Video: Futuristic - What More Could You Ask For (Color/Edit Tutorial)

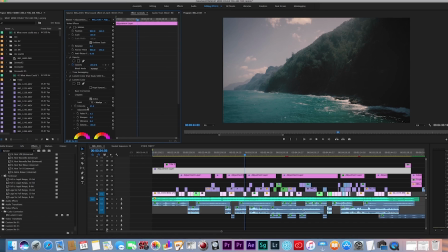So in their vintage pack, in Tropic Colors vintage pack, I used the Maryland LUT, but I dialed the intensity back to 35.
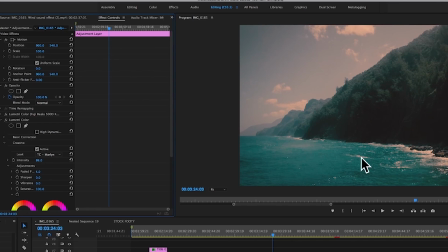So here it is at 100. That actually doesn't look too bad either. It's a little OD, but yeah, I just wanted it to have a slight, I love the Maryland LUT in Tropic Color, so it adds a nice warmth to the shot and kind of a vintage look,
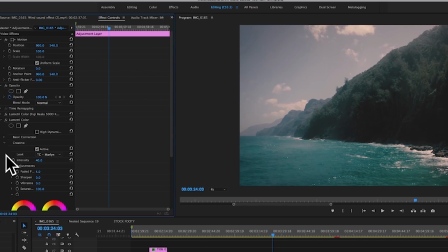but I just took that and I dialed it back to about a 35 or 40 to just kind of give it an extra little,
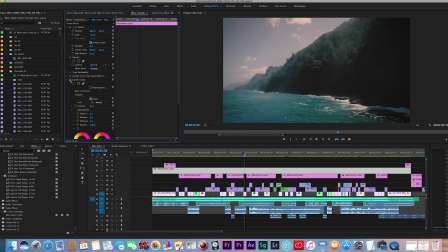you can see on and off there. Can you see that? So I think it adds a nice little touch. So that's something you can do in Premiere. You can stack LUTs. You don't have to just use one. You can kind of stack them and adjust them in different ways to dial in your exact look.
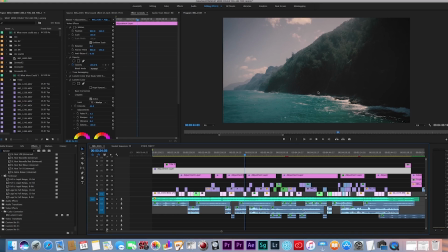LUTs should never be a one preset fits all thing. You should always tweak them, dial them in, and mess with them a bit. So yeah, from that LUT, I just faded that one a bit, and that was it. So stacking a couple LUTs, and again, before and after on that one.
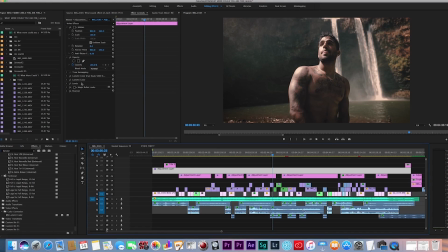And then from there, the last thing I did to color this video. So here's before and after on this clip. There's the raw from my 1DX, and there's the LUT before and after.
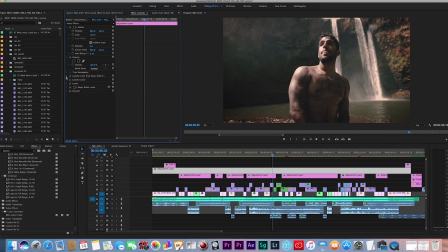So you can tell big difference, but you can see how the drop in the exposure really creates this darker, moodier feel, which is something I really like when I'm coloring, especially a lot of outdoor footage.
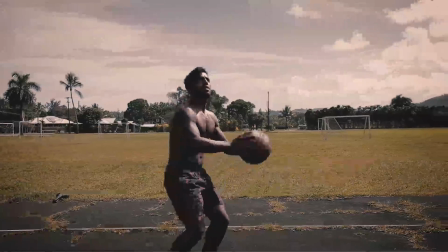So yeah, again, before and after, big difference. So last thing I always do is levels.
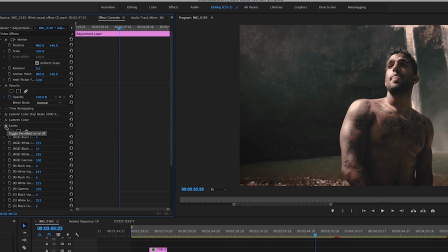I always throw on a levels and then tweak the levels. So right here, you can see the before and after. So that's the final, and that's before. So before, it was a little contrasty, so I came into the levels. I added the levels from the effects tab, threw on the levels,
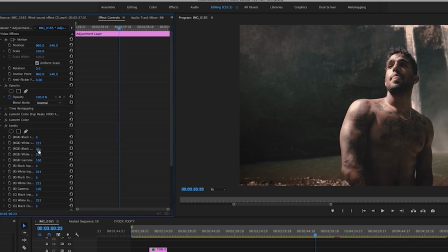and then what I did is I came here to the RGB black and I boosted that to 10, and that just kind of flattens it out a bit.
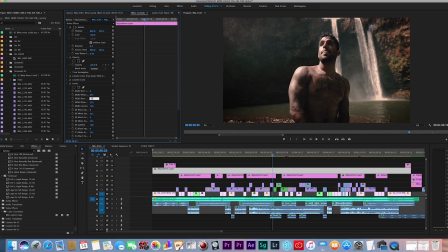So if I go here, that's without, then I do 10, and see how it kind of flattens it a bit.
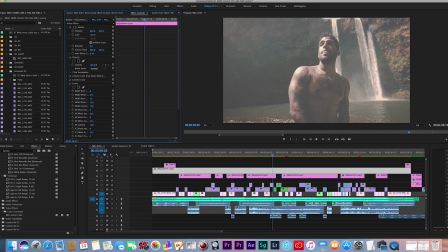So if I drag that up, you can see it really takes it flat. But so set to 0,
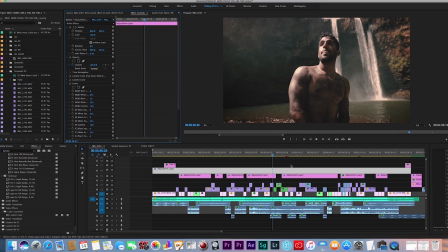set to 10, bam, you can see just kind of the slight difference there, flattens it out, gives it this cool little faded film look. But yeah, I always dial in a look with levels, and again, if you have certain clips that are too dark or too bright,
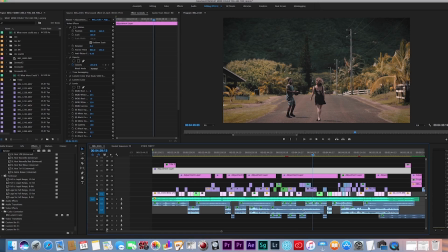I'll drag levels onto individual clips and adjust them as needed.
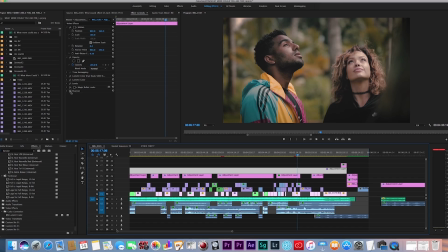Then to finalize the video, I just threw on a little sharpening, nothing too much. I think I threw on around a 10 actually on the final video. Nothing crazy, just a little sharpening to sharpen it up.
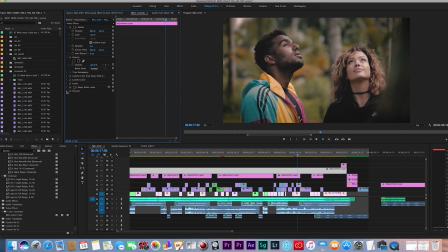I didn't want to sharpen the image too much because I wanted it to kind of have a little vintage film feel, but threw on a little sharpening, and that's really it. That's how I colored and edited this video, guys. So appreciate you guys for watching.
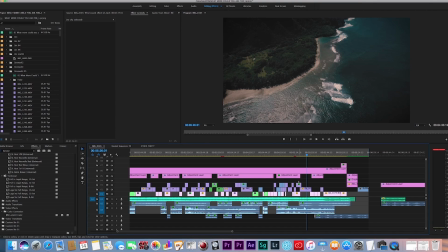You know, I'll link all the different items I use in the description below, like the sound effects for the website for the sound effects, as well as the Tropicolor LUTs and all that good stuff.
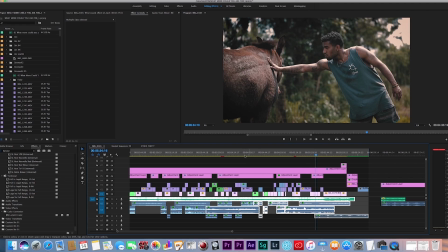So if you haven't checked out the video yet, make sure you go check it out. I'll link that in the description below as well, or throw it up on the screen. But make sure you guys stay tuned, subscribe, like, comment, all that good stuff. Ooh, that's pretty. See that change? Colors everything, guys. Colors everything. Alright, guys.
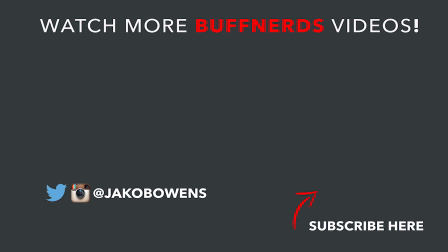Appreciate you guys for watching. I'm Jakob Owens for the Buff Nerds, and I'm out.